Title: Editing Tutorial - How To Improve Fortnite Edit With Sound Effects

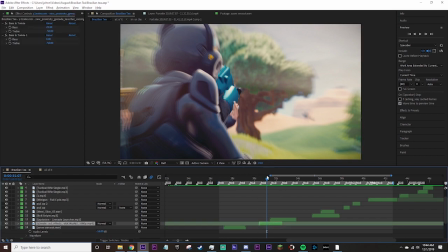247s
I have it on this sound effect here of the character shooting the grenade, so I'm going to delete this effect and show you how to go through it. So you basically search bass and treble, add this, and you're going to do 50 for the bass and -100 for the treble,
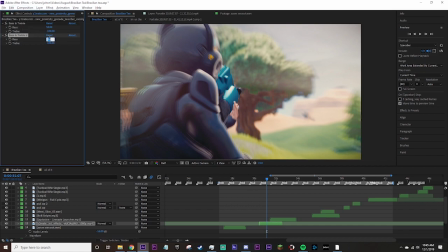264s
and you're going to duplicate this effect and make the bass 0 for the next duplicate. At first you'll probably find that it's pretty overpowering, so you can just mess around. I'll probably split this in half and do 25, -50, 0, and -50, and that should sound a lot better.
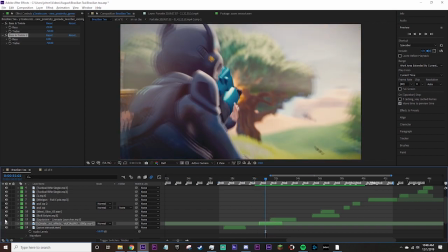284s
See how juicy that is? Compare that to no effects. See, without it, it's just harsh and noisy. You don't have to do it to everything, like the swoosh, the whoosh sound effects.
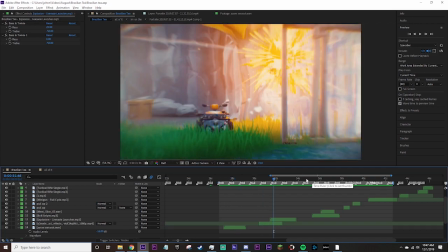296s
I don't usually add them, but that's very important to keep in mind for like gun sound effects. Another idea I want to mention is that you don't have to add all the effects inside of the game. The main goal of making it is to make it as pleasing and satisfying to watch as possible.
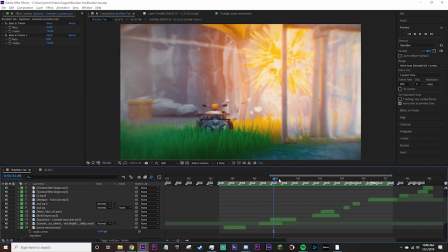309s
So yeah, Fortnite has specific sound effects for when you shoot or for when you die, but you want to do what would seem most pleasing.
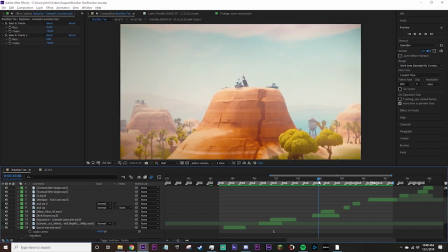318s
So for example, like the character shoots and then this guy gets hit on the top of the rock.
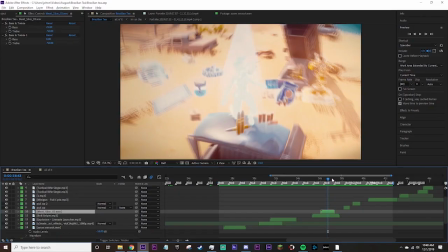324s
I could have used like the normal elim sound. I went with a meat slice, which again, you can find this all over the place.
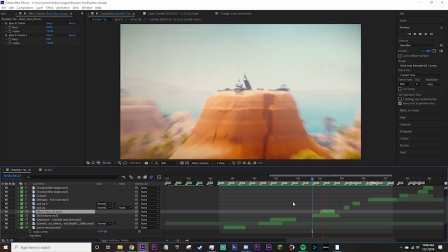332s
If we just play this, see how much satisfying.
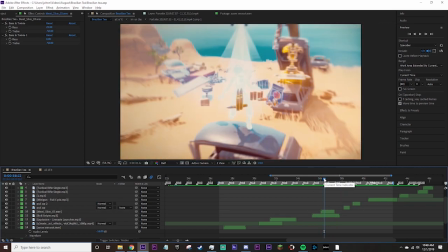339s
That's a lot more satisfying. So just remember that you can include a bunch of random sound effects.
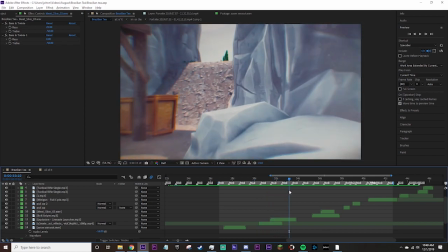345s
It doesn't have to be confined to just what the sounds are in Fortnite.
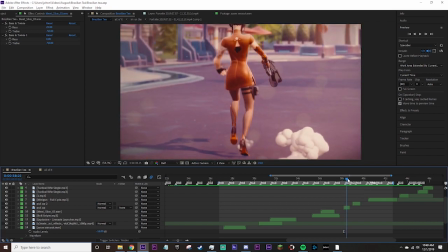348s
Like another example is right after this, I whip out, the character whips out a minigun, but there's not a sound for whipping that out.
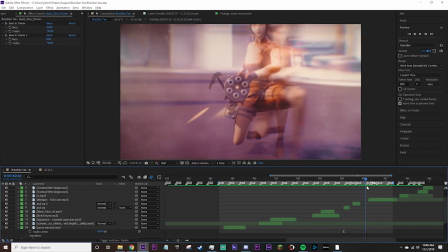355s
And this is like that's a sexy shot. You want to make sure that you enhance that with some audio.
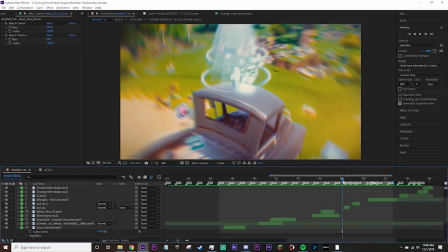362s
So I looked up minigun sound effects and then I added this. See how much, like,
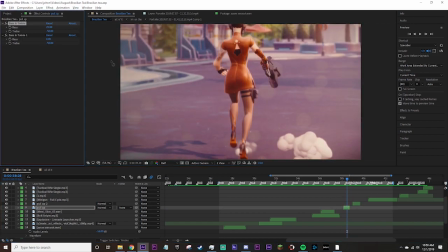370s
you add some muffle to that too with the bass and treble, it sounds a lot better. Most edits would just not consider adding any sound effect there at all.
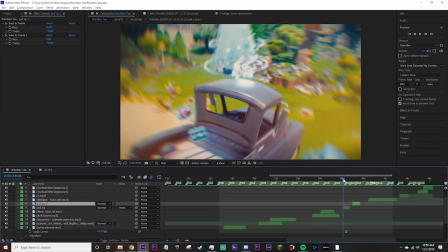380s
So when you add that and you muffle it and you time it right and you have the right decibel, it's like a subtle but really strong addition to your video.
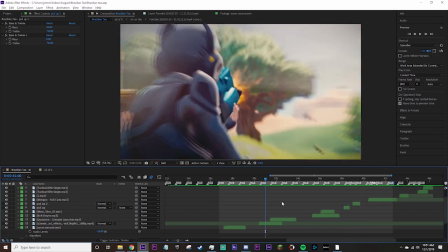390s
So to sum it up, the four main concepts that I talked about concerning your audio and your edit are decibel level. You don't want it to be too loud or else it's gonna ruin the sound effect. You also don't want it to be too quiet or else you're not gonna hear it, obviously. Next is timing. You want to make sure you time your sound effects so that it goes well with the edit.
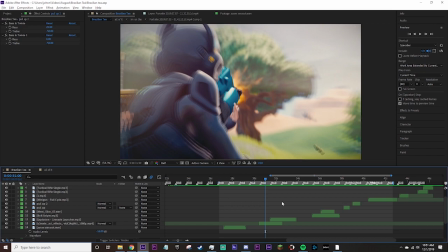409s
It doesn't mess up the sync that you have going in the flow. Also talked about muffle. Adding this bass and treble effects to some of your audio is super helpful.
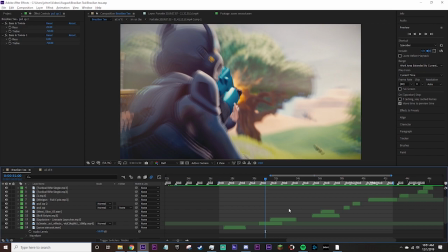421s
It helps silence some of the harsh edges of the sound and it could just make it sound better in general and just go well with the edit. Finally, we talked about sound choices and how you don't have to confine your sound effects to what's actually inside of Fortnite.
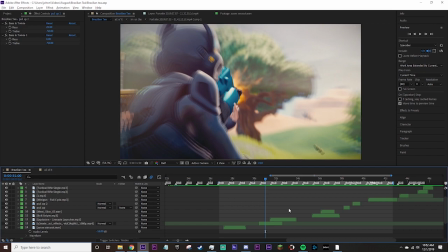436s
You can choose anything from the internet because there's literally a sound effect for whatever you want. And you just want to choose what sounds the most pleasing because the main goal is to have a satisfying edit. So guys, I really hope this helped. I just wanted it to be a quick tutorial on audio because it's not something that I've seen to be covered on these editing tutorials and stuff.
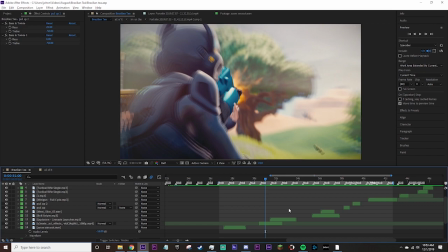456s
So again, please do leave a like and subscribe if you haven't because it really helps and it means a lot. So I love you and show me what you guys come up with. Peace.